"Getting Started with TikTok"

So in today's lesson, we're going to be going over the popular social media app, TikTok. TikTok is a short-form video app that is all the rage today, and it can be kind of intimidating to post your first TikTok. So we're going to go over the basics of how to compile your footage to make it as applicable to TikTok as possible.
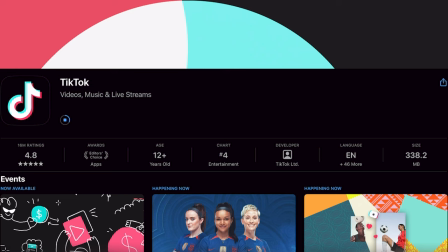So first things first, you're going to want to download the TikTok app from the App Store, along with the CapCut app. And I'll go into more detail about CapCut later. And it's also important to know we won't be needing much more than a smartphone. Optionally, you can use a computer and you can also use an actual camera. Once you have both apps downloaded, it's time to create your TikTok profile.
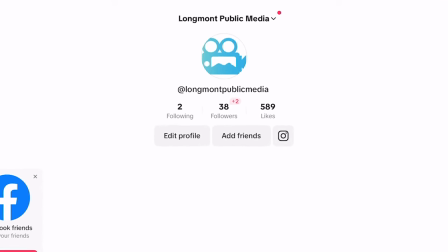It's important to choose the right profile picture and username so that it accurately reflects your content you're trying to create.
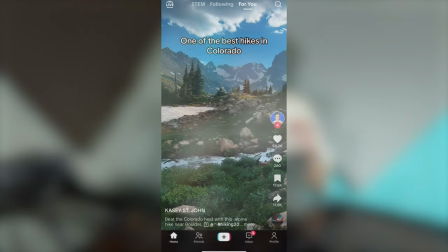So before we start creating our TikTok, if you're all out of ideas, I would highly recommend going to the For You page tab.
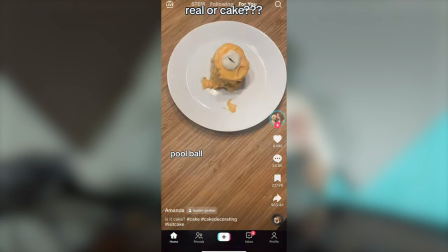This is where you can find stuff like popular trends right now and challenges to help give you inspiration. So let's start by filming our first TikTok, and there's a few ways we can do this.
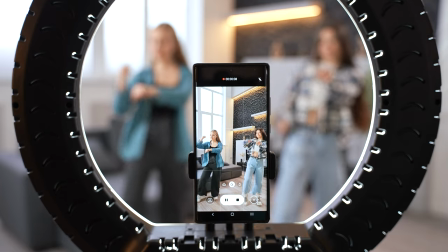First, we can open up the TikTok app and actually record and edit inside the app.
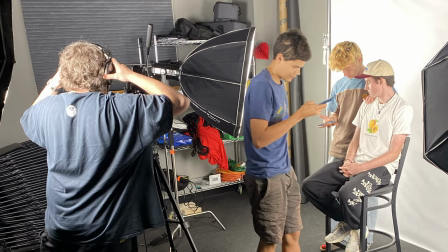We're going to go a little bit deeper today, and we're going to use an actual camera and edit within the CapCut app. And obviously, you're going to want to record in the 9:16 aspect ratio. And for your first TikTok, I would definitely recommend recording something pretty simple just so you can get a good feel for the workflow.
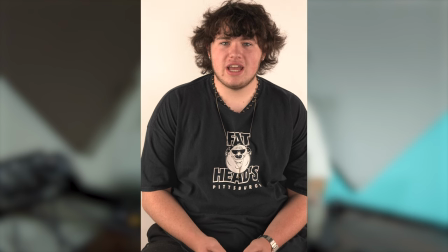Okay, so now that we've recorded our footage, we can begin polishing and editing. I find that most production takes place in post when it comes to making TikToks. So the software we're going to use today includes CapCut and Opus Pro. CapCut is what we're going to use to chop and cut our TikTok, as well as add transitions. And then Opus Pro is what we're going to use to add subtitles. So I kept it pretty simple today.
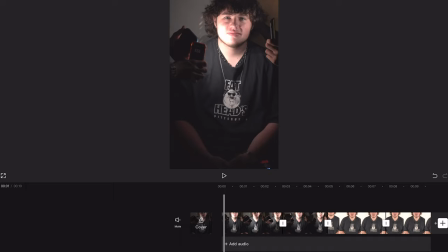I just have two clips that I'm using. As you can see, I've already trimmed them a bit. There's a couple ways you can do this. First, you can just drag your clip to its desired length, or you can use the handy split.
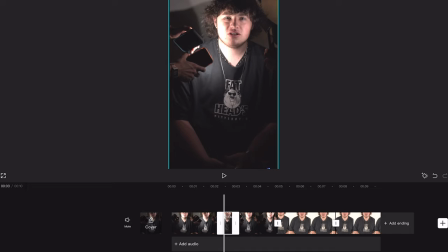So now that our footage is cut to the way we want it, we can add some adjustments. As you can see, our friend Michael here is talking about good lighting, so we're going to want to make sure he's as evenly lit as possible.
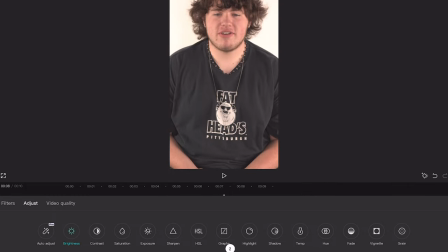We're going to press the brightness button over here, turn up the brightness a bit, maybe up the contrast a little bit.
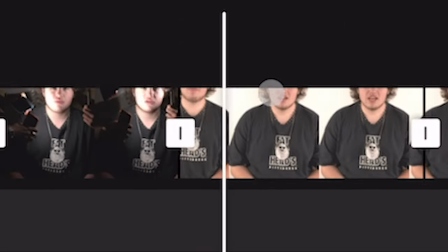There you go, he looks very well lit now. And then as you can see, there's a pretty big difference here in lighting.
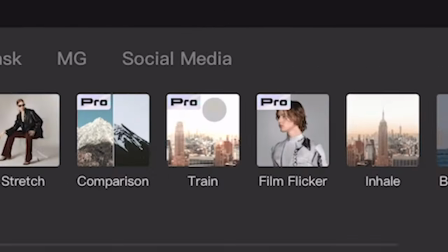So we're gonna wanna add a transition there to make it a little bit smoother. For today, I'm gonna use the inhale transition.
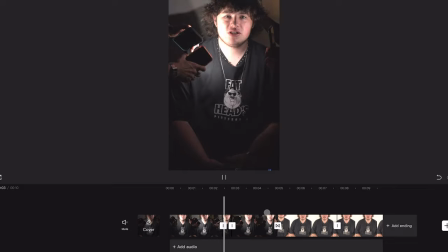That looks pretty good. Let's watch that back.
Make sure to use bright and evenly distributed lighting.
There we go. And you're also gonna wanna keep it kind of silly and upbeat. So we're gonna add a little sound effect here in the middle once the transition happens. This will help keep viewers' attention.
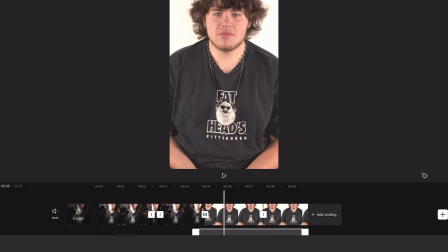And as you can see, I also did some zoom ins on his face when he says stuff that's important. This also helps to keep the viewer's attention. So now that our video is pretty much put together, we're ready to export it into Opus Pro. I would highly recommend signing up for an account on Opus Pro,
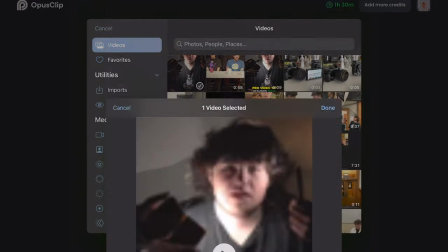as it's totally free and you'll be able to get a lot out of it before you have to pay any money. So all you have to do is drag and drop your clip into Opus Pro,
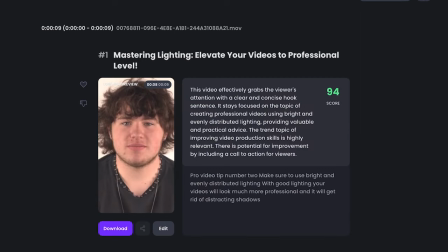and then you have to wait around 8 minutes for your clip to process. Once it's done processing, you can see it did a pretty good job at transcribing, but there are a few changes I want to make.
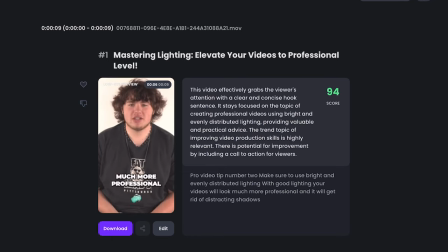First, I'm going to change the emojis it used. I'll throw in some light bulb emojis and check marks to make it more fitting to what he's actually talking about.
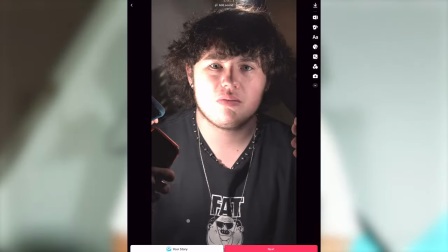Okay, so now that we have this good looking clip, we can import it into TikTok. This is arguably one of the most important steps, as this is where we add our audio.
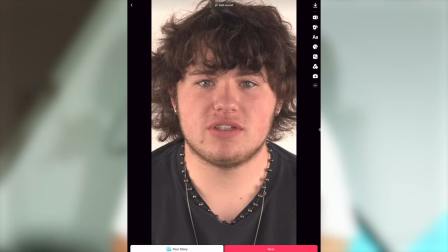Adding an audio is crucial, as it plays a large role in getting picked up by the algorithm.
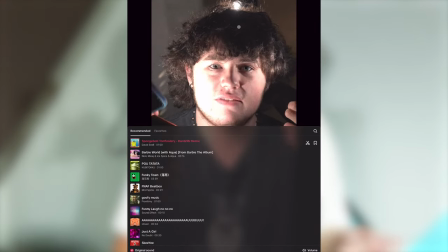So the first sound I find is the SpongeBob audio, and I really like it. I think it fits well.
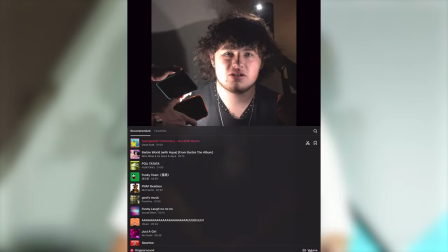So we're gonna click on this, we're gonna adjust the volume, and then we're good to go. Once we're finished finding a good sound, it's time to add some fitting hashtags.
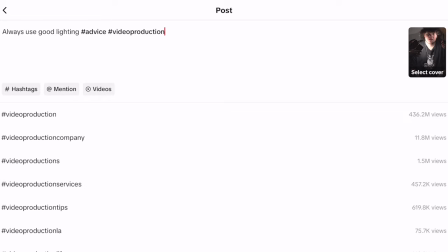So we'll add hashtags such as advice and video production. And there you have it. Your first TikTok is ready to post. I hope you're able to get something out of this tutorial. Obviously, there's lots of different forms of TikToks. You can create whatever TikToks you like. This is just one of the more popular formats at the moment, so I thought I would go with this one, as it's currently what a lot of people are looking to emulate.
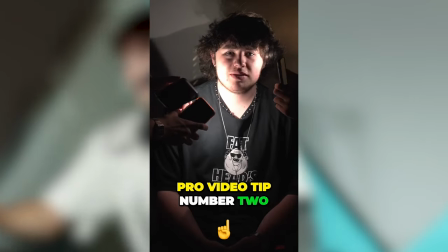Thank you for watching, and I'll see you in the next tutorial. Pro video tip number two, make sure to use bright and evenly distributed lighting.
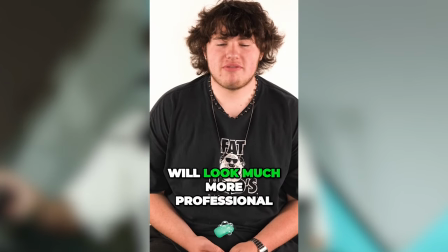With good lighting, your videos will look much more professional, and it will get rid of distracting shadows.